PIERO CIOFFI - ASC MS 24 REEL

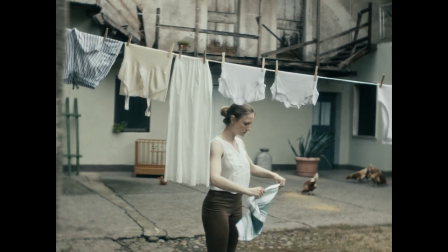4s
This is a period piece set in 1962 and follows Catrian, a Dutch woman that marries Sergio,
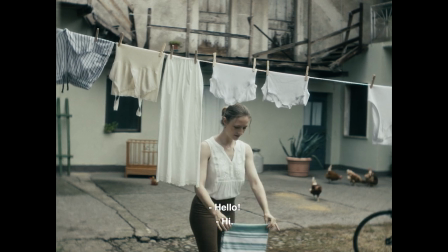11s
an Italian guy, and they move to his tiny town in the north of Italy.
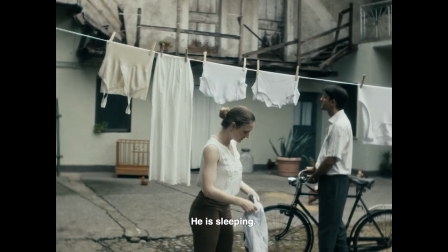15s
They obviously struggle to fit in and even more as they have decided to not baptize their child, Dante.
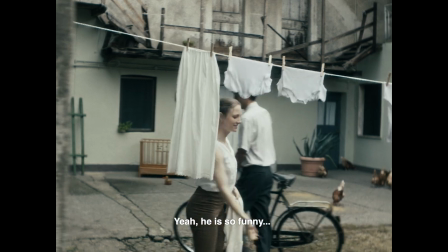22s
As Sergio looks for a job he bumps into the local priest who promises employment in exchange for the kids being part of the community.
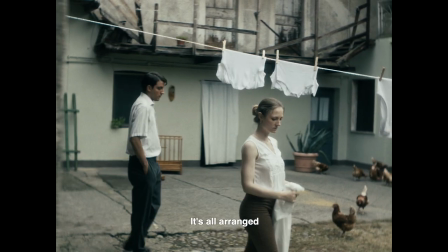29s
The scene he has chosen is the moment where Sergio finally admits that he has organized a baptism behind his wife's back
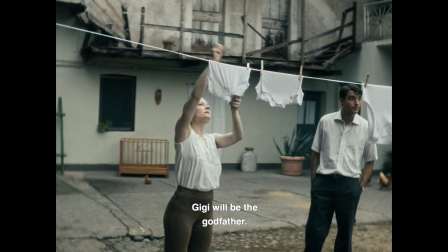39s
as he cannot take it anymore.
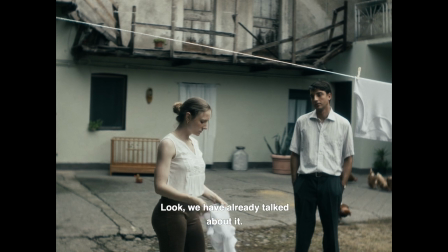42s
Deciding where to put the clothesline was really important and with the production designer we worked it out following two rules.
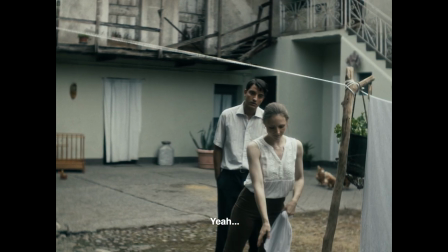51s
We needed to be able to have the blocking as close as possible to one of the walls to use the wall itself as negative fill to have more contrast,
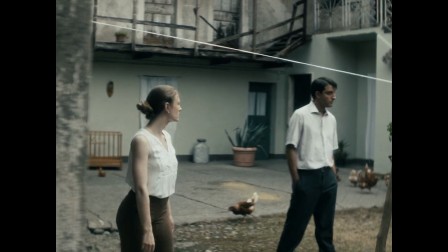58s
creating the blocking in a way where we would have certain elements in the backdrop to be able to pop in periodarch red props that
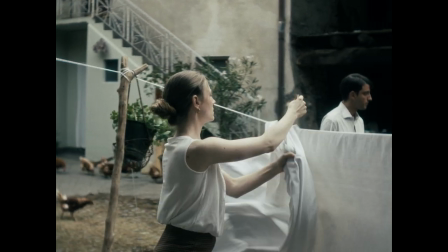66s
sold the period even more.
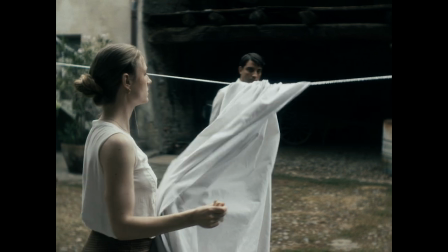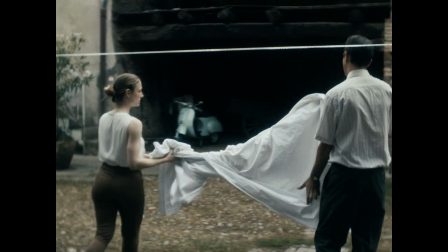75s
The director set this scene in a wonderfully mundane moment where Katrin is just
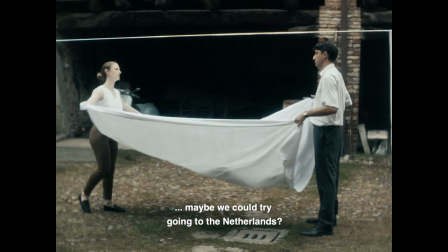81s
folding the dry laundry from outside and asks Sergio for help.
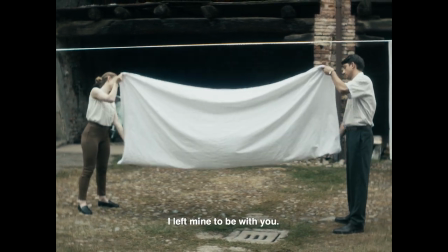86s
They are connected but even while holding the same white sheet they are in two completely different mindsets.
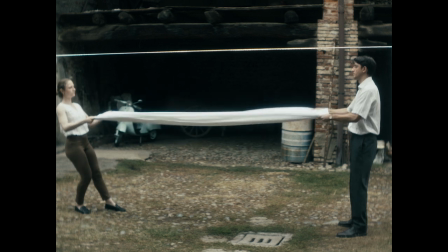94s
The long uninterrupted shot builds on the tension that is in between the two characters
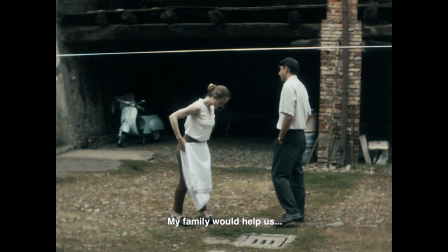99s
and it's a technique that I do like to use as a centerpiece of short films to
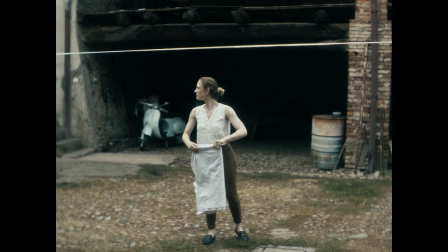104s
counterpoint the main incident or the main
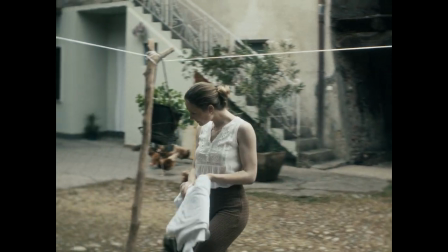109s
conflict of the story and in the same way we used it in another short film
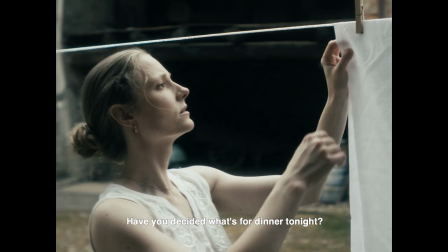114s
called Salma but instead of being the climax of Act 2 it was the ending of Act 1.
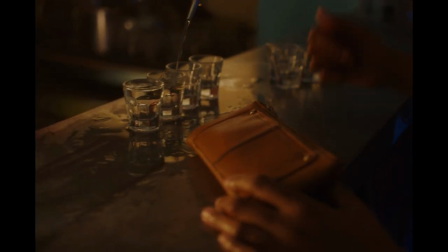120s
Moving to British realism Salma a story inspired by the tragedy of Grenfell and is still from the point of view a teenager.
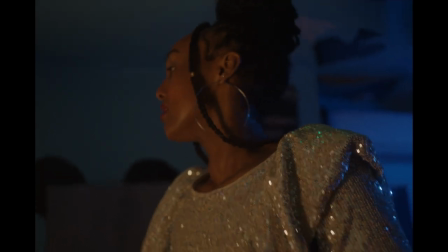128s
In this case the long shot is at the end of Act One and we decided to open it with a match cut from the energy
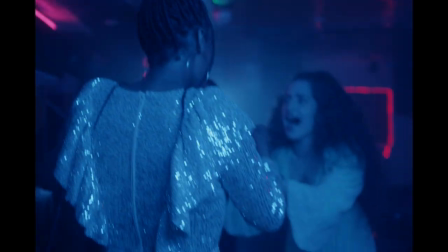135s
of going out with your friends to counterpoint even more with the ending and the realization that her building is on fire.
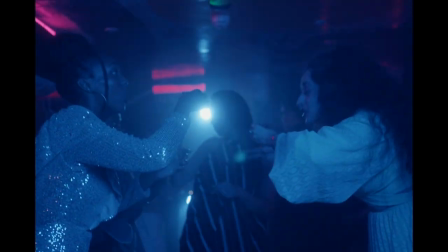142s
The script itself was set over a span of four to
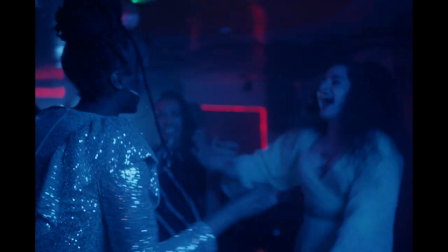147s
six months but we shot everything in the same week of November.
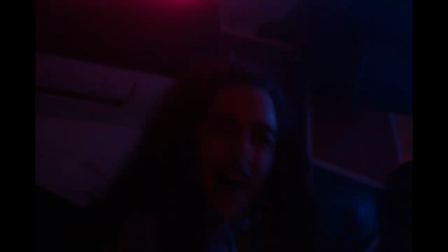153s
That meant that we had to scout a street that had evergreen trees
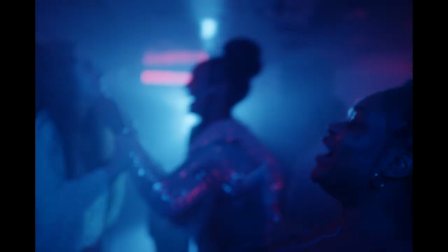157s
so we could sell the idea that the girls in the light summer clothes
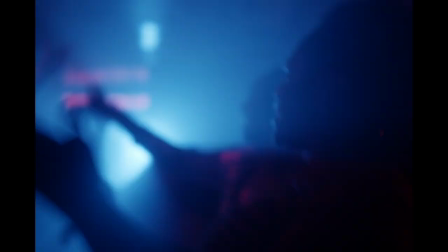162s
were not actually freezing to death.
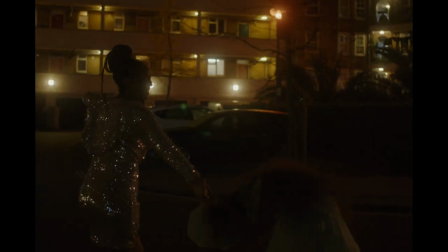164s
Once we found the right spot that also made sense in terms of geography then we started working on the blocking and how the camera would find their faces at the
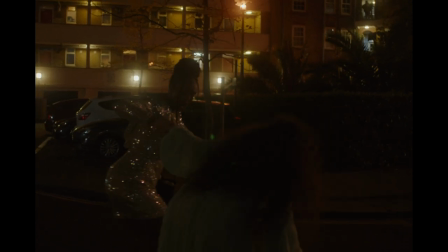173s
It was a relatively large space,
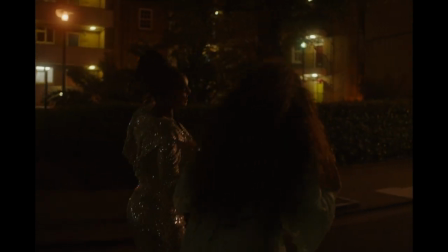175s
they walked roughly 25 meters and obviously on a short film budget it's quite difficult to light such a large space.
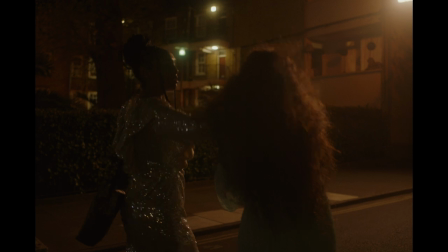183s
Originally we were supposed to have access to a balcony on the building to their left but we lost it on the day so
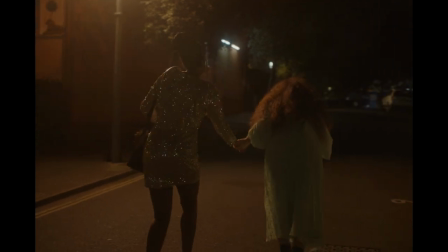189s
my wonderful gaffer managed to find a way of rigging a light on top of the lamp post that was right there.
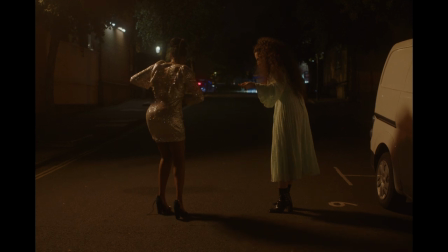195s
This obviously limited us. In terms of framing,
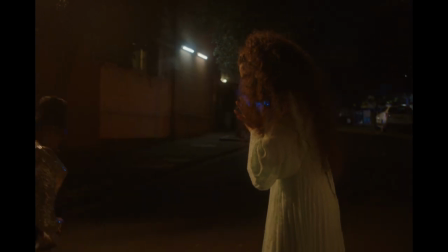198s
we recreated the fire effect at the end of the road with a bunch of lights on flicker boxes.
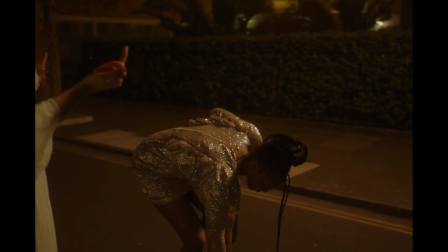207s
And I wish we had a bit more budget to get permission to use a large smoke machine outside.
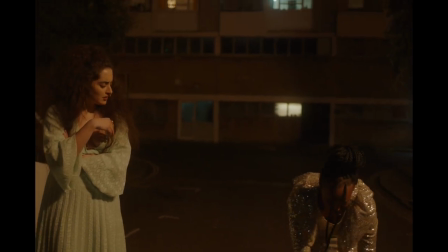213s
But sadly, most of our budget went on having the actual police cars running in the background.
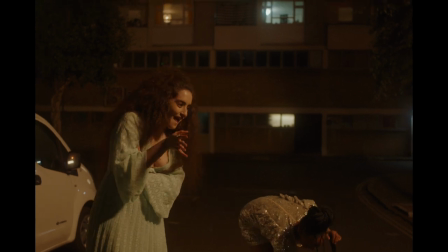219s
Also, the light that we have going on their faces once the camera is in front of them
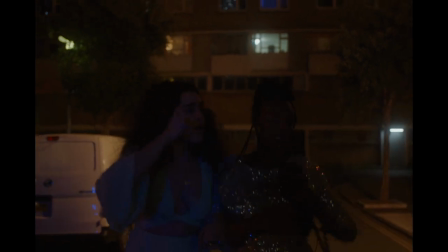226s
couldn't be the police cars anymore because they would have cast the camera's shadow so we had a spark with a battery power
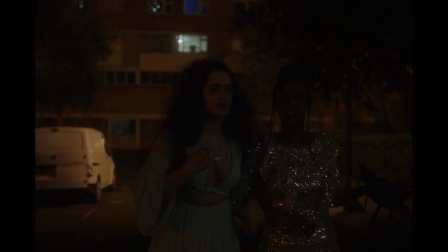231s
light just passing over the head of the setting up operator so we could
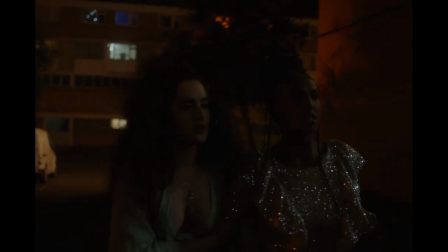236s
have the effect without having the shadow and also some of the lights that we see in the background
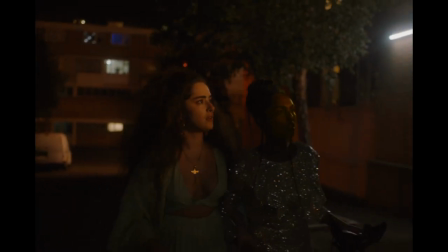243s
and on the side were our own practicals that we inserted in the shot to get more depth and more pockets of lights.
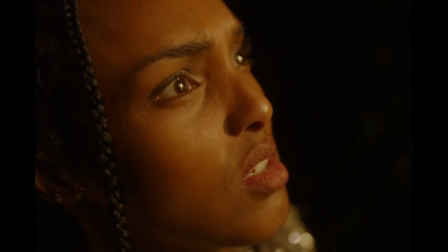250s
Probably my favorite shot of this film and the previous film.